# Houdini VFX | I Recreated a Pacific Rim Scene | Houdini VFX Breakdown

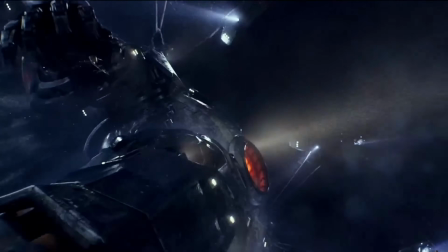(0:00)
I've always been drawn to the world of Pacific Rim, the scale, the energy, the atmosphere,
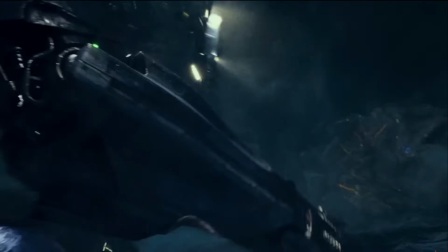(0:05)
especially the ocean scene, so I wanted to recreate something inspired by it and use it as a learning experience.
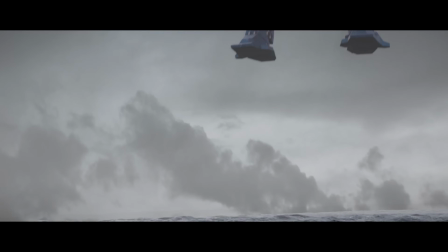(0:14)
This is a VFX test I did a while back, but I felt like I could push it further, so I gave it another shot.
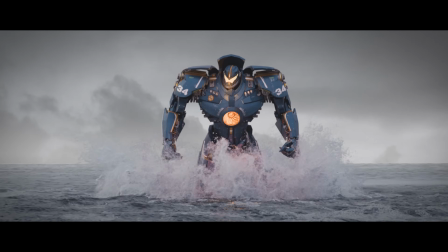(0:21)
If you haven't seen the first version, feel free to check it out. I also wanted to use this as a chance to practice my Houdini skills
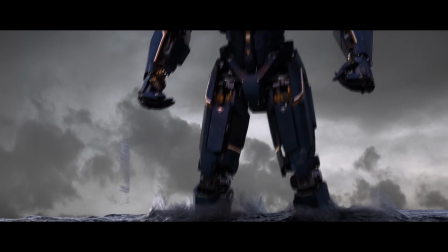(0:29)
and develop a USD Solaris workflow I can use for future films.
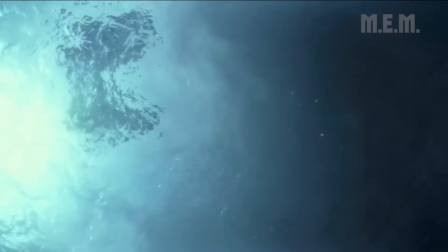(0:37)
I chose this sequence as a reference and recreated it from there. Alright, let's jump into the breakdown.
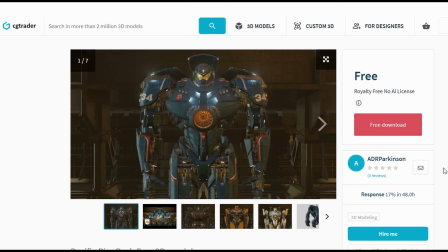(0:54)
I found this incredible model on CGTrader from this amazing artist, seriously fantastic work.
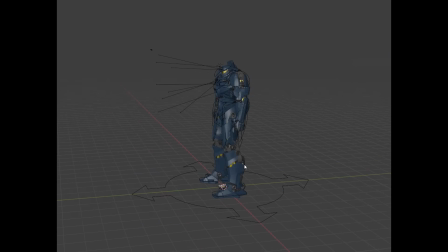(1:02)
Big shout out to him for creating such an awesome work.
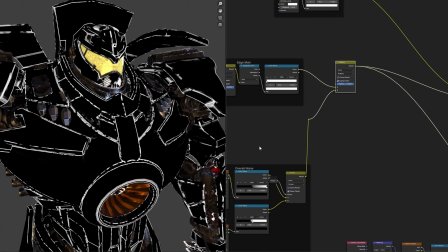(1:07)
I then jumped into Blender to quickly set up some edge wear and damage using ambient occlusion, bevel nodes and a few grunge textures.
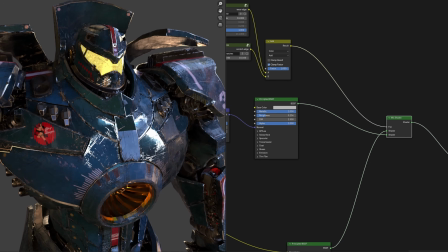(1:15)
Once I had the look I wanted, I baked it all out to use later in Houdini. So this is what it looked like when I first brought it into Houdini.
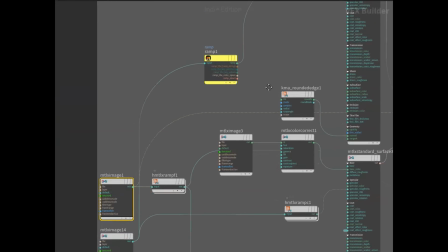(1:24)
I created the shader using my baked textures.
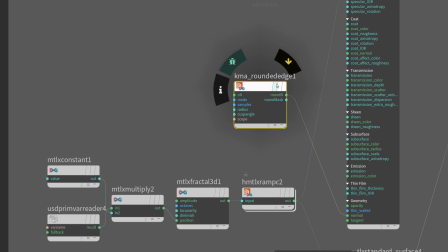(1:28)
I also discovered this really useful node that adds a bit more detail to the edges.
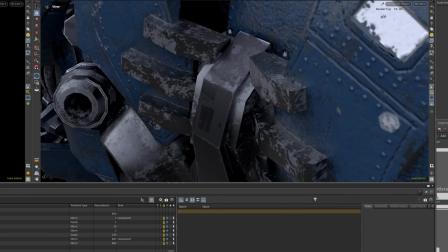(1:35)
Here's the before and after comparison.
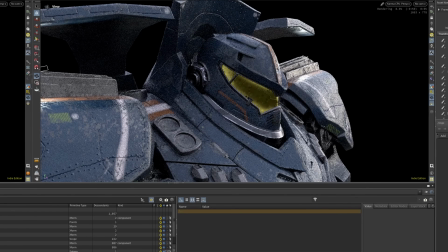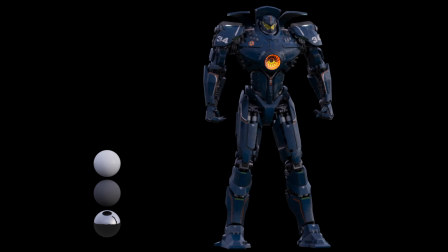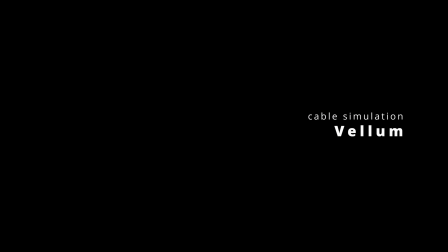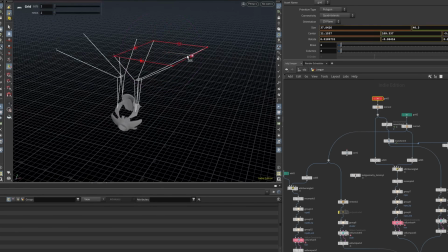(2:02)
I made these wire cables procedurally, so I can easily change and adjust them if I need to.
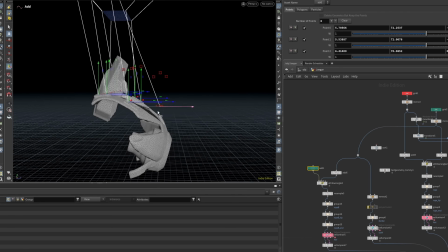(2:10)
It was also the perfect chance for me to get some practice with Vellum and figure out how it works.
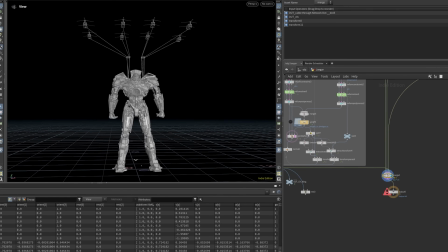(2:16)
It was a fun process and I really enjoyed it.
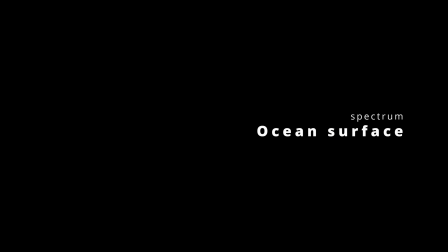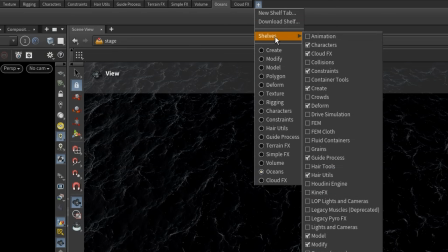(2:29)
For the ocean surface, I used the preset from the shelf tools.
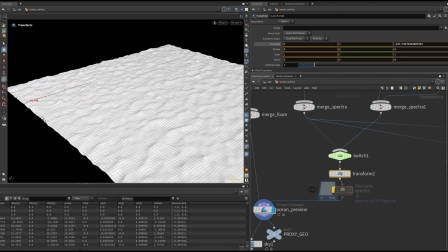(2:37)
Then I animated the transform to move the spectrum of the ocean, which gives the impression that it's moving forward.
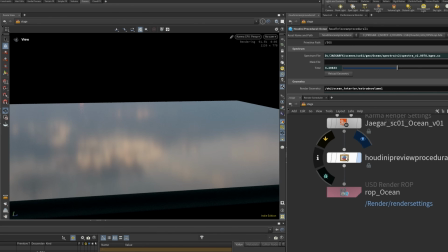(2:46)
I used XPU to render the ocean. Houdini's ocean system is amazing.
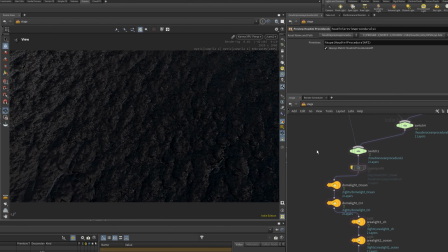(2:52)
It only dices the surface within the camera view, which keeps things efficient and fast.
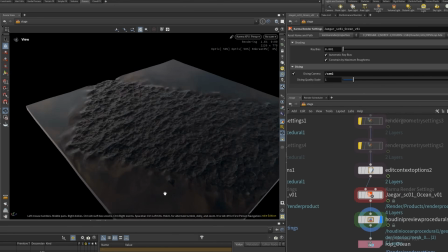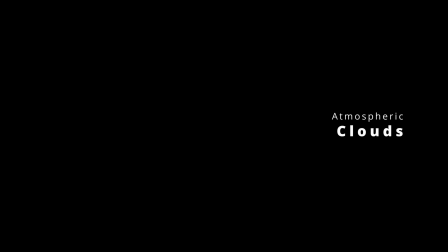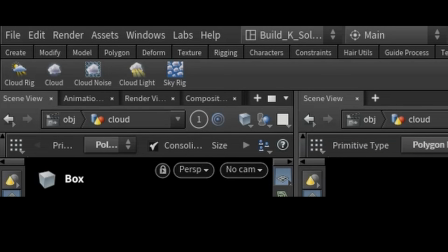(3:10)
The cloud setup was pretty straightforward. I used the cloud effects from the shelf tools again and mirrored them to extend the coverage across the scene.
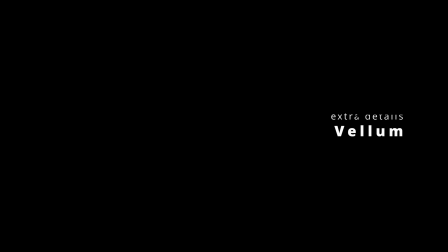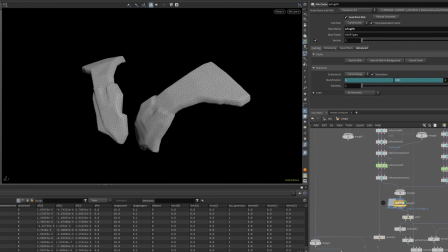(3:27)
I also added some subtle movement to the wings using volume.
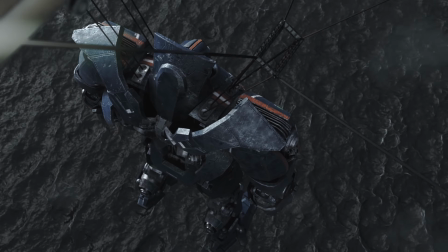(3:35)
Here's the result.
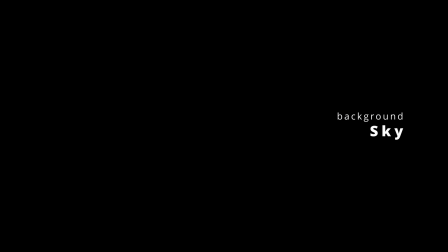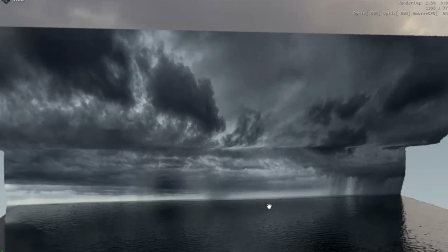(3:48)
For the sky in the background I was going to add a flat plane but I felt is it a little
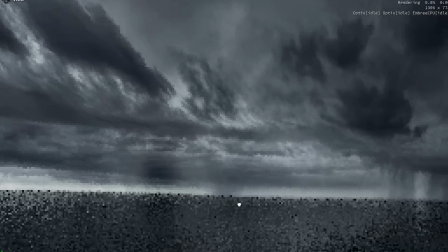(3:53)
boring so I used a depth map to display the planeto make it look a little more perspective.